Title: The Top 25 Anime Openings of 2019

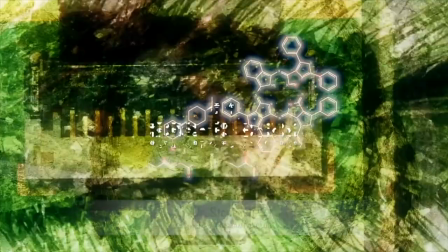(4:09)
Nice vocals and just really fun. Yep, that's right, back to back Dr. Stone openings.
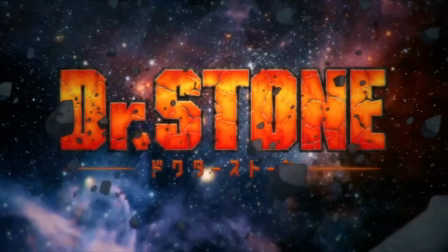(4:16)
Like Fire Force's first OP, we get a double serving of the chorus in this one, and it's yet again another jam.
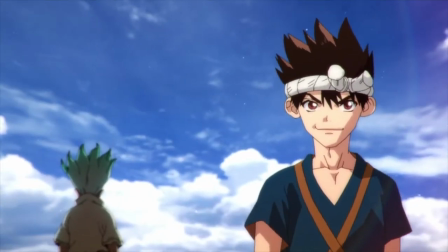(4:22)
I love the guitar and bass work leading up to the second chorus in particular, and the chorus itself is ridiculously catchy.
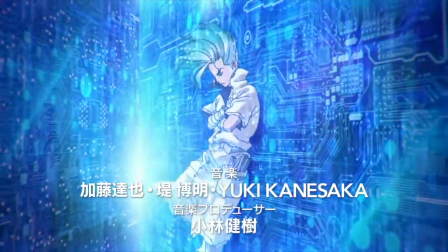(4:28)
The visuals are again kinda stereotypical shonen stuff, but there are some great shots mixed in there this time,
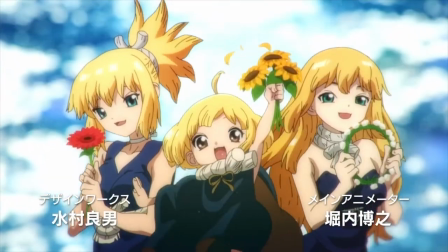(4:33)
like Kohaku, Ruri, and Suiko with the flowers, the Nighttime Cotton Candy, and Senku Celebration.
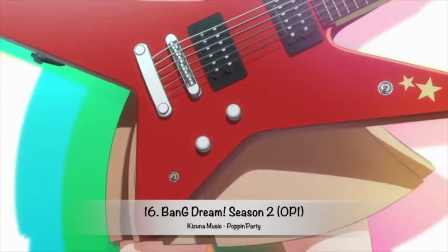(4:39)
Bang Dream is back for round 2, baby!
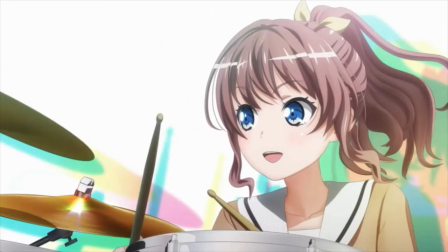(4:42)
Unlike the previous Roselia one, this one is performed by Poppin' Party in a significantly more upbeat, lending itself to an overall happier vibe and catchier song.
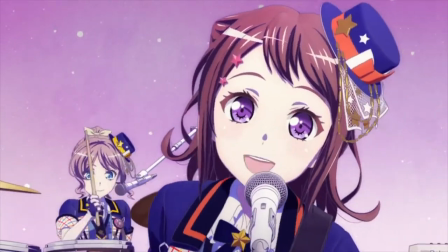(4:50)
They also did one of my favorite OP bits with each character taking turns singing lines. The visuals during the beginning with the paper cutout looking thing is pretty nice too.
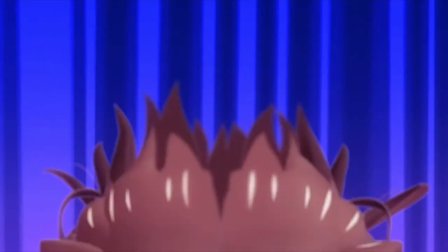(4:59)
And I gotta give them bonus points for getting both my girls Lisa and Himari in there. Like, Bandori, holy shit, bless you for creating perfection.
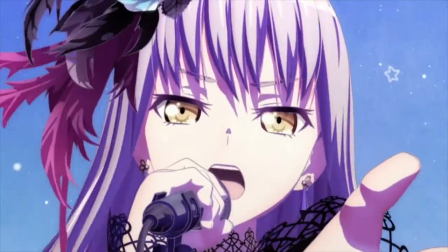(5:08)
Alright, I'm done with Bang Dream now, I promise.
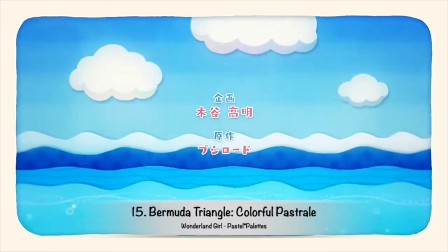(5:14)
Psych bro, you thought? Oh shit, we back for round three of a Bang Dream song!
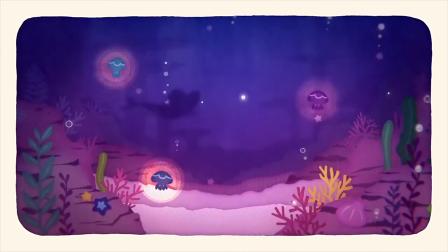(5:19)
This one's not even from a Bang Dream anime! I actually didn't even watch this anime, but I absolutely loved the OP.
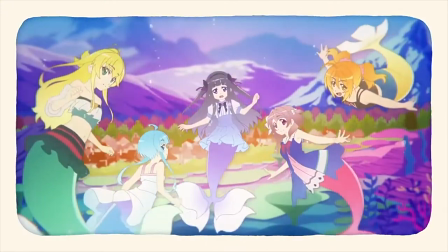(5:25)
The pastel palette song they picked to go with it perfectly fit the happy and upbeat vibe of the whole thing,
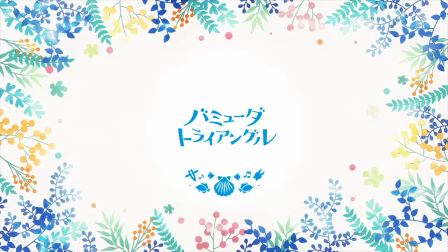(5:31)
and speaking of pastel, I adore the color usage in this as I'm a huge sucker for pastel colors.
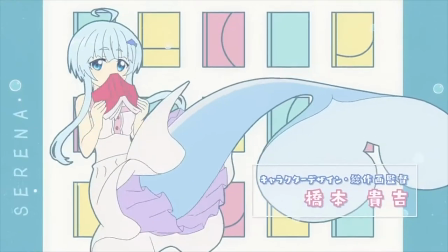(5:37)
The visuals are soft and attractive, the song is a banger, and the vibe is fun.
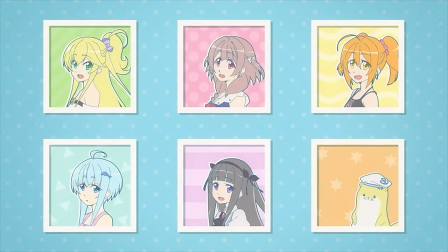(5:42)
You couldn't ask for anything more.
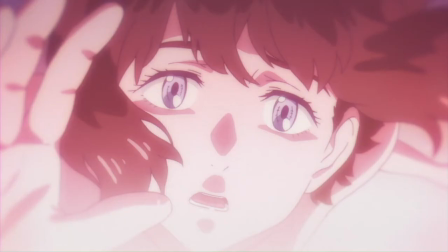(5:45)
Boogiepop features an opening from anime legends Myth and Roid, but with a song that, while maintaining their usual dark tone, is slower paced.
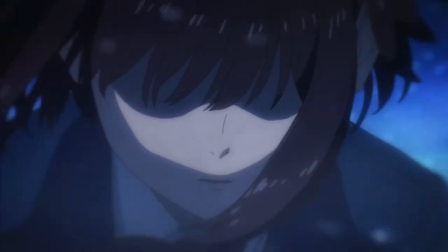(5:53)
This gives the OP itself a more ominous and tense vibe which meshed well with the show considering it's a mystery thriller.
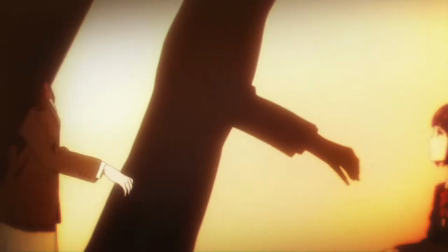(5:59)
The visuals do a good job of further emphasizing that tone with some creepy yet also confusing shots depicting the strange relationship between Boogiepop and her human host, and offering hints to future arcs.
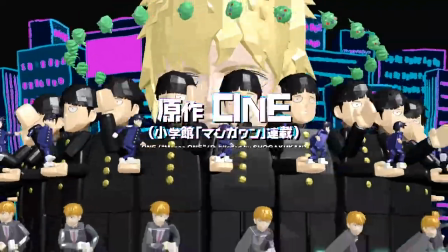(6:11)
Early on, I really thought that Mob would be a top 10 if not top 5 OP contender, so only coming in at 13 shows how strong this year was for openings.
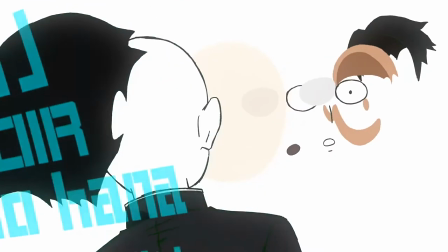(6:20)
Bones flexed harder than a rich kid on Instagram with the visuals in this, featuring all sorts of appealing shots,
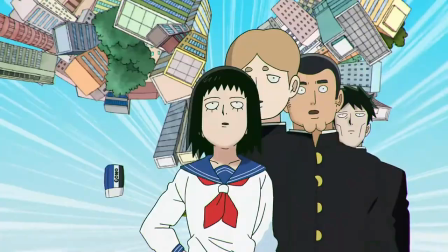(6:27)
Lego characters, a Rubik's Cube, the characters dancing, whatever the hell this is, and some psychedelic color usage,
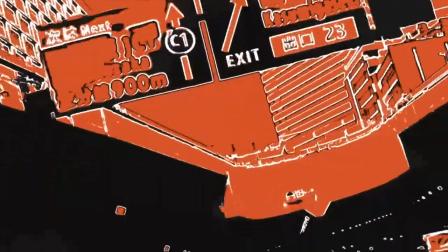(6:34)
and then ending with a visually arresting action scene paired with a soaring chorus. I absolutely love the colors here, and I think Bones killed it with this opening,
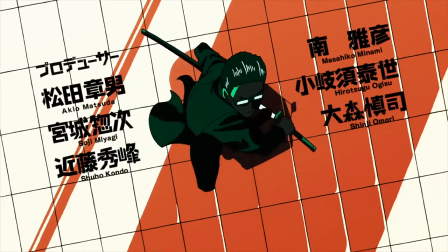(6:43)
even despite the song not having as catchy of a hook as the first season's countdown did.
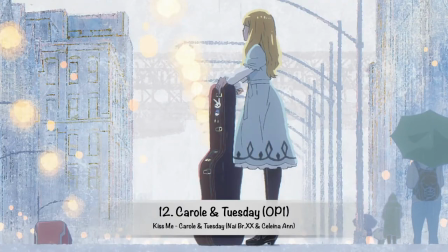(6:49)
Carol and Tuesday is another opening that has a fantastic color palette and some really fun visuals led by character moments.
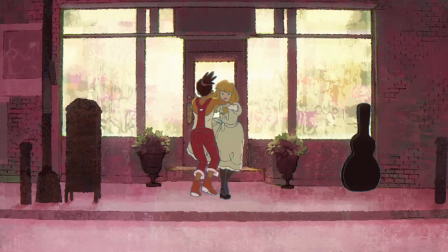(6:56)
As Carol and Tuesday sing and dance through the street, we can see them impact those around them and make them dance too.
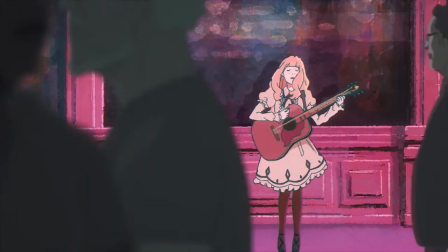(7:01)
The impact that they have on others with their music via their guerrilla performances, and that others have on them and their experience in the industry,
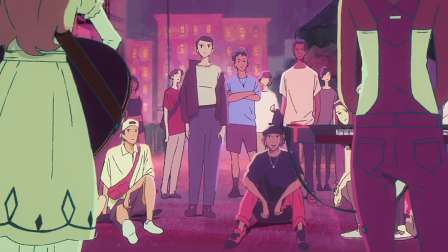(7:08)
are major themes of the show, so seeing it represented in a fun light in this opening was a really nice touch.
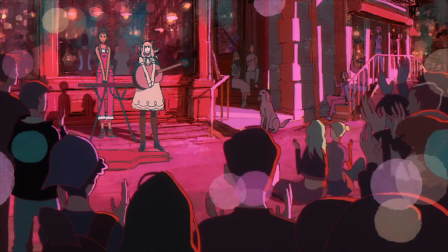(7:13)
The song itself is easy to listen to, catchy, and features some nice bass. Oh, and you gotta love that pupper at the end there.
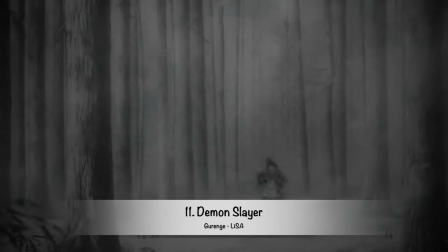(7:21)
Yep, you all knew it was coming eventually, and here we are.
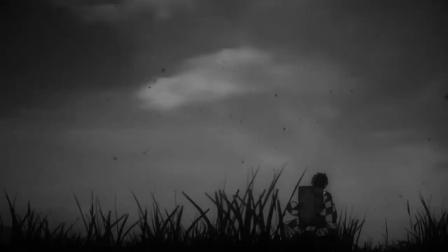(7:25)
Lisa once again proves herself an absolute powerhouse when it comes to anime openings, delivering a powerful song with a great drop into the chorus.
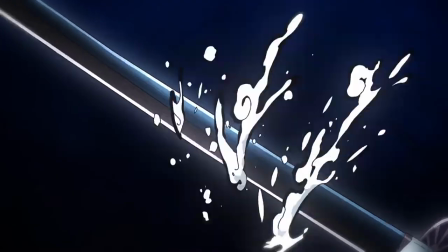(7:33)
And of course, Ufotable also flexes on us, as usual, with some gorgeous water effect animation during that chorus.
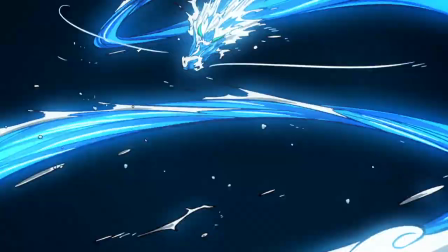(7:39)
There's no way you'll make your way out of listening to this opening without bobbing your head along to it.
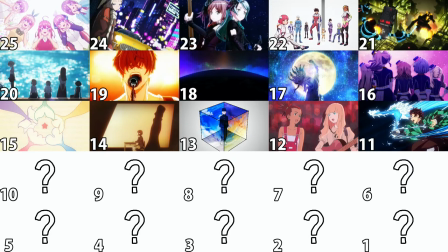(7:46)
Whew, here we are, the top 10 of the year. Buckle up because this is when it gets really good.
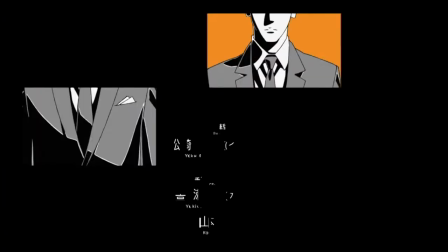(7:53)
As you've probably picked up on by now, I love interesting usage of color and Psycho Pass 3's opening has that in droves,
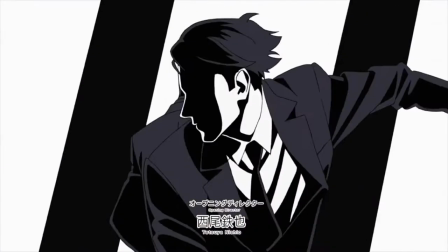(8:01)
mixing black and white with solid colors that really make each shot pop, be it an action scene or quick cuts featuring the cast.
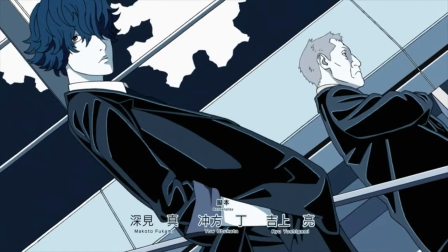(8:08)
It also served as a nice callback to Season 1's second opening, which had a pretty similar style.
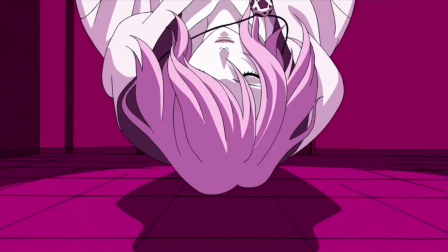(8:14)
While Cubism isn't quite as good as that one was, this is still pretty enjoyable in its own right.